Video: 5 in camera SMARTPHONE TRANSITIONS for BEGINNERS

Hi everyone today I'm in London and I'm going to give you five basic transitions for beginners that can get you started to making your footage step up a notch and a simple edit that will bring them together seamlessly so you can really get the best out of your transitions just like this one
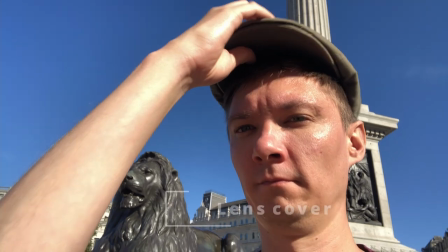the lens cover transition this
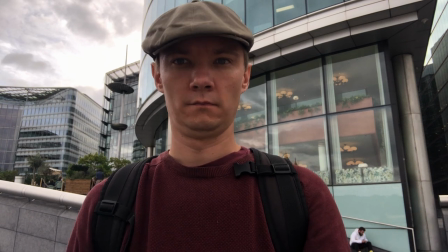is a pretty simple one usually you'll see someone use their hand for this to cover the lens and then uncover but for this I want to show
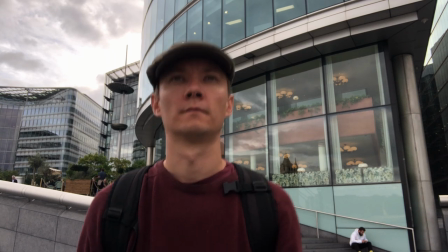you how you can actually get yourself into a varied way of doing this so for here I I'm walking up to
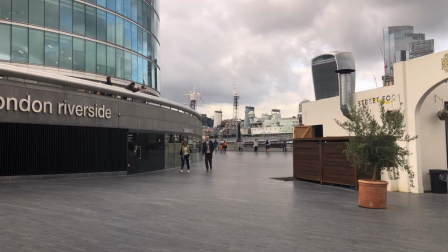the lens, making sure it's really dark, pretty much pitch black. And then we're going to go to our second location.
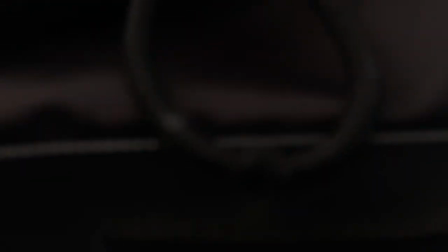In the second location, you're going to back up into the lens. I'm using my rucksack here, which is black anyway, so that helps. And then you're going to come and walk away from the lens. So it looks like you've traveled into a second place.
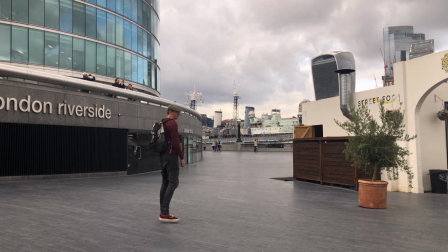So it doesn't need to be something black that goes into it at all. You just have to make sure you get close enough that it covers up the lens completely.
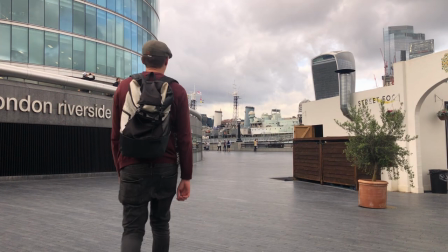Just like that. Nice, seamless transition. now remember with the lens cover transitions you can really vary those transition shots so you don't just have to have you know someone covering up with a hand and then coming back again you can make sure that you're using something like a door opening and closing to different locations that kind of thing maybe you're stepping over the lens and then away into a different location really think about how you can vary this because whilst these transitions are basic there's a huge amount you can do with them to improve your videos and filmmaking next up is a match cut now a match cut is a way
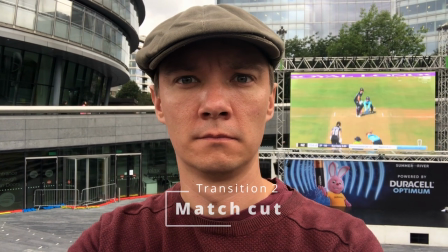you frame yourself in one way but you change the location each time so i've centralized myself you can do this with someone
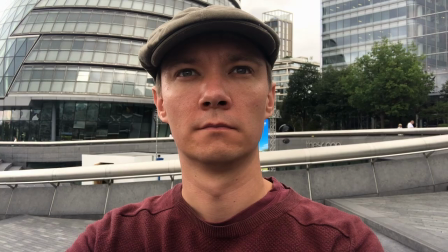who's walking and all that kind of thing with different movements as you can see here we can just change the location and make something really cool
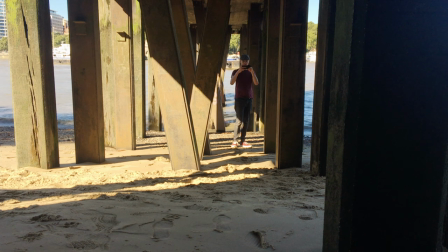also we can do a match cut but instead of doing it with just the same positioning we can do this in a leading lines fashion so leading lines is when you're using something to your right and your left to guide you into one direction so here we can see me bumbling down the
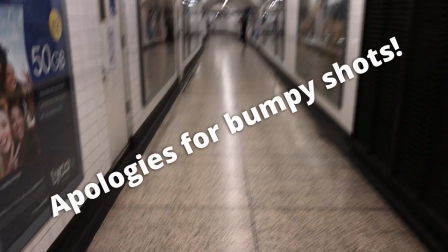corridor I should use my gimbal for this but you know it might look a bit drunk but it still works and you'll still get the
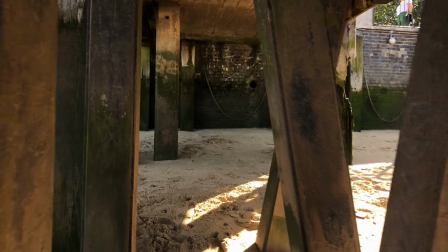idea so you're going to match the same kind of traveling with something to your left and right tunneling you towards the direction and it makes a really nice series of cuts now remember when it comes to match cuts you want to make sure that if you're filming a person that they are in the same position every single time for each of your match cut shots so for example like I have in the examples if I'm centralized like this then you want to have that person centralizing all of those match cut shots same as if they're side on in a profile kind of way and also if you've got a location like i showed you with leading lines make sure that's the same in every shot if you vary them a bit too much it's going to look a little bit messy so make sure you match every aspect that you can of your framing next up is the sky transition now
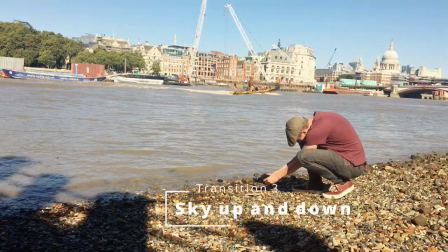this is a really cool transition to do it works really really well particularly if you've got nice blue skies above you so you get your focus where
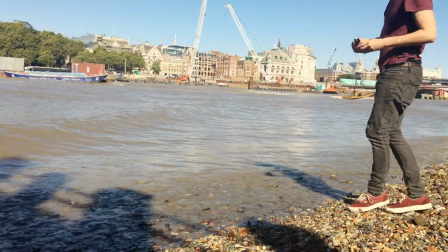you want it line that up and then swing it up into the sky so it's nice and blue by the end of that shot so
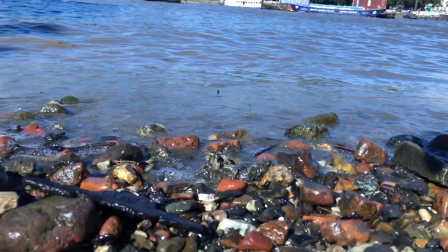as you can see here got the focus nice and well in there and then i'm going to get that camera and swing it up into the sky now
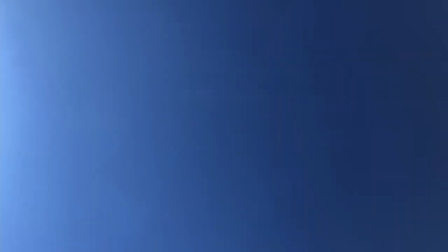what you do after that is once you're in the sky you match that by starting in the blue sky and coming down into a second location
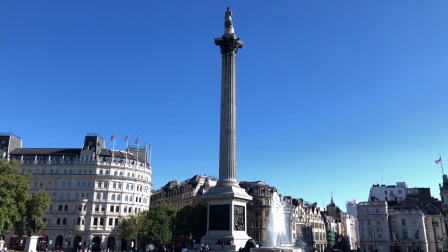and you do that again and again and again now something else you can do with this as well using this for blue skies you can use this
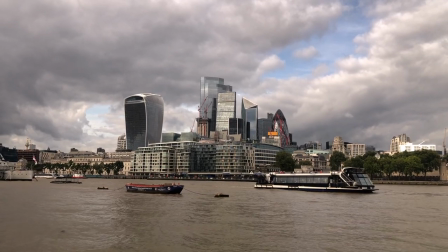with gray clouds and stuff like that on this occasion i use a gray clouds to actually do the transition but actually the over
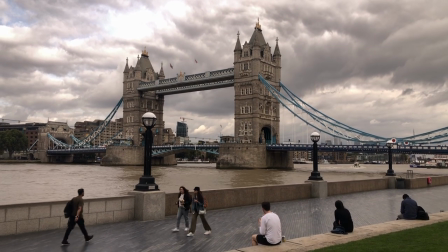exposure worked in my favor this time so when i actually went up to the skies i had an nd that was strong but not strong enough for the light that
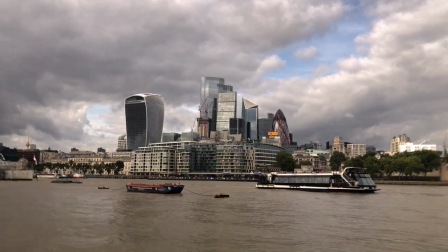was there and i used that to cover the transition and the cut in between the shots and you can use the nice light flares as well to help you bring
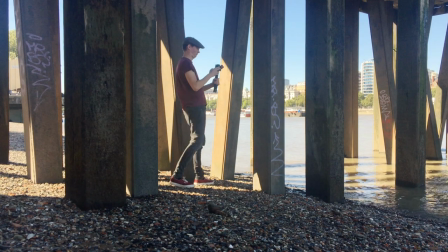you in somewhere completely different if you want to next up is the screen wipe transition so we've used our cells we use disguise
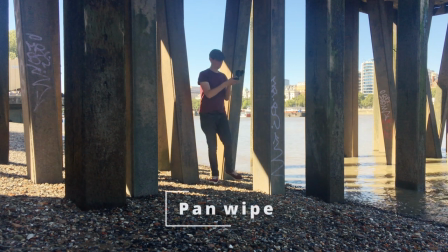now we're going to use objects that are around us and our environments to block off the camera lens and then swipe us into the
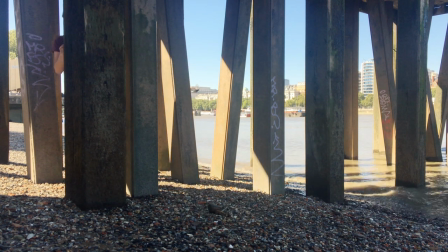next location now a lot of time people use keyframing in post-production but i want to keep this really really simple so this is stuff that you can do
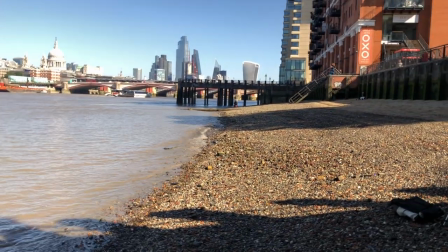just with a simple cut and in camera work so you can see here we're going to go to the right and then that blackness from that pillar
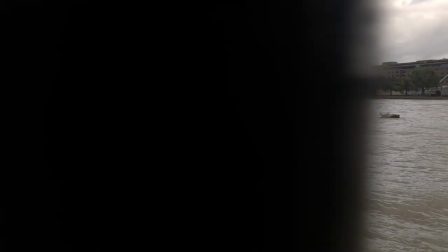is where we're going to cut and we're going to use that to cut into a new location in the same way just like this into a
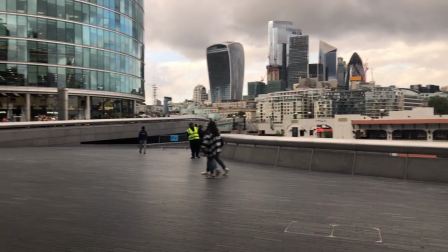different location completely now whilst this works really really well if you can find railings this is a really really good object to use because you've
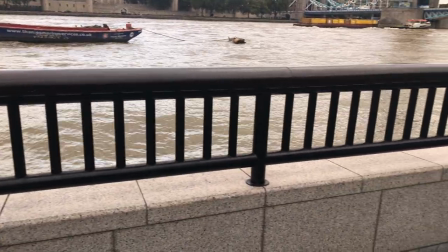got different gaps and you can go one after another after another and then surprise the audience after the third or fourth time into a different location so we're going to go in there pillar pillar and then we go into a complete different location pillar different location again so you can really rack
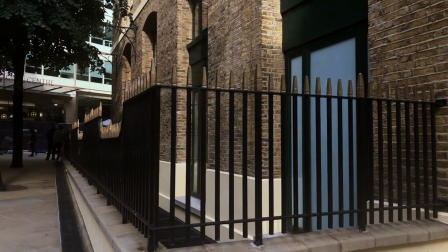these up and create something really special and something really unique now in different locations here i want to let you know that if you're going to the right don't
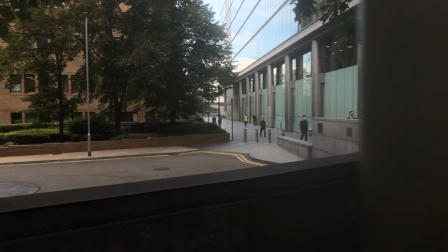then swing to the left it looks a little bit weird so if you're going to the right and then bounce back to the left you can see it's a bit jarring for the audience so avoid that where possible. Now with pan wipe transitions you want to make sure you get the smoothest shots possible as you're going across the objects that you're using to black out your lens for the transition so if you're in one particular place where you're just going across a couple of bars like I was today in this video just plant yourself nice and steady and use your arms as almost like a gimbal if you're going for a lot of bars in a row a long distance in a row you may want to use a gimbal instead like i forgot for my match cut transitions for the leading lines if you're going for quite complicated and far out transitions something like a gimbal will really help you out next up is going to be the whip pan transition
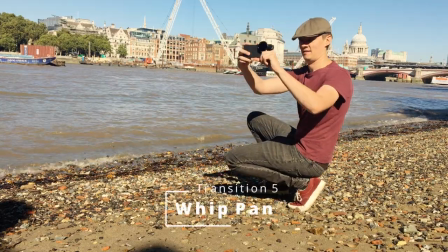so here you're going to turn your body to the left and you're going to swing it to your location that you want in focus so this is
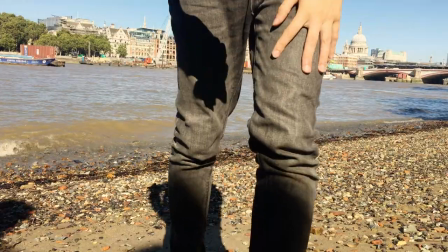a really really fun transition and you're going to use motion blur from this to actually create the transition when you cut so you can
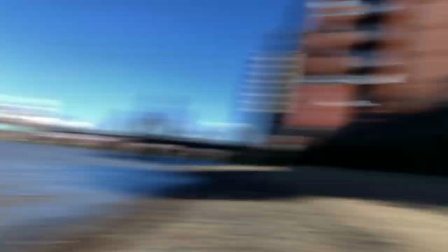see there you get a bit of blur into your location and then whip out again and then you can go into a completely different location this is great for
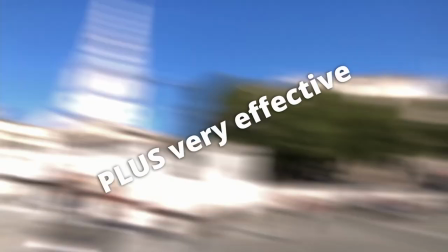comedies you could use this for the drama but i think it's probably more comedy based or you know travel vlog style that kind of thing and here you can
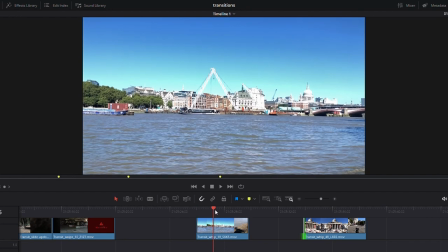see with the clips this is how i did it in editing i've got the first clip here and if we scrub through it that's
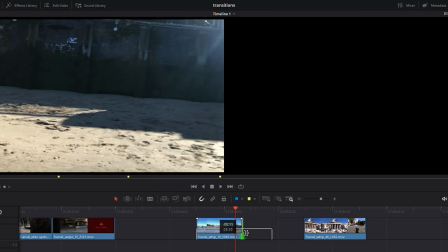where i have the most blur on this clip so we're going to scroll this little um clip trim that down where
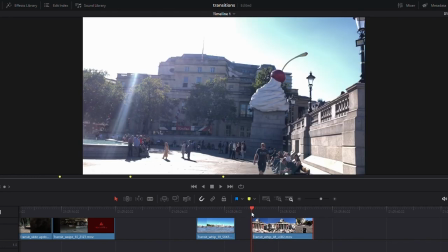it's got the nice blur and then we're going our second clip and we want to start the second clip with the blur so we can match the blurs together so we're just
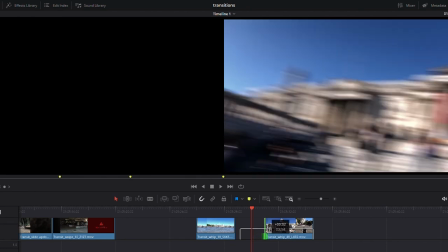going to swing that get a bit more blur if we stop here and then we've got our nice blurring mix we're going to match those up
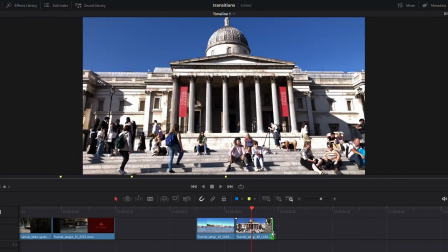and you're going to get the blur into blur into the next location so it'll be seamless so if we hit the play button scrub through
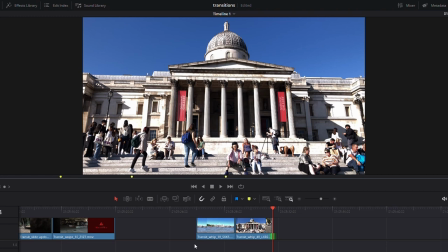you can see that transition is absolutely seamless and it looks really really cool really easy transition something anyone can do you can do this now just head outside your house practice really really easy transition you can do anywhere anytime and the weirder the subject that you're filming the better and you can whip
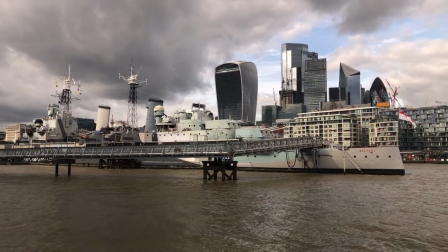pan out of that into somewhere completely different and really take your audience by surprise and into a new location two big tips for whip pan transitions is the first one when you turn to your left make sure you turn at least 90 degrees that way you've got a nice distance to swing in to your location that you want in focus that way you've got enough blur to play with if you just go from here to here rather than here to here you haven't got much room to get that blur you might not have enough blur and you end up wasting the shot so make sure you go from 90 degrees into your location the second tip is to make sure that when you whip into your location that you then hold it for as long as you need and then whip out that way you've got two options so you can whip into that location or in the editing if you decide you want to whip out into another location you've got that option as well so this one i'm calling the drop down although this
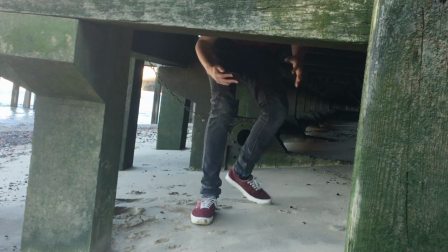could be a slide down the tilt down you might want to call it but basically what you do is you put your camera right up against the beam
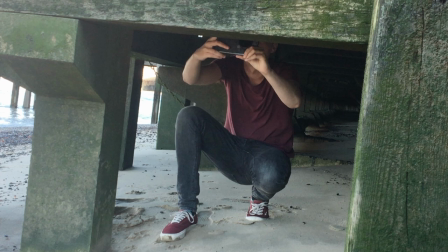here or whatever your branch pole anything that you've got is going to be for your blocking off the lens and then just bring that lens down
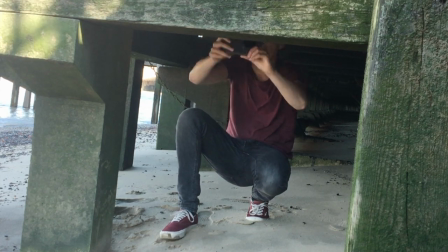and reveal location that way and what you can do with this is reveal another location as well if you start above that pillar or above an object
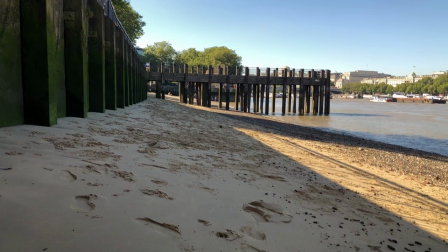and you can reveal things in a really exciting way so if we then put ourselves
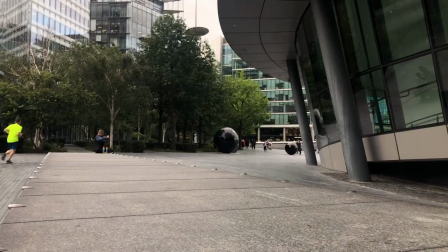above a ledge for example and then we just slowly drop down
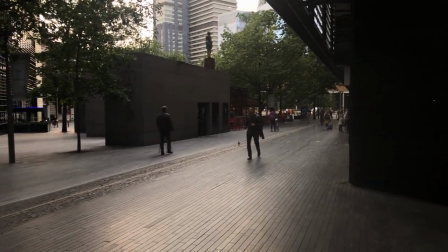fade into darkness and then come out into somewhere completely different another transition that's really really simple and easy to do but can actually wow a lot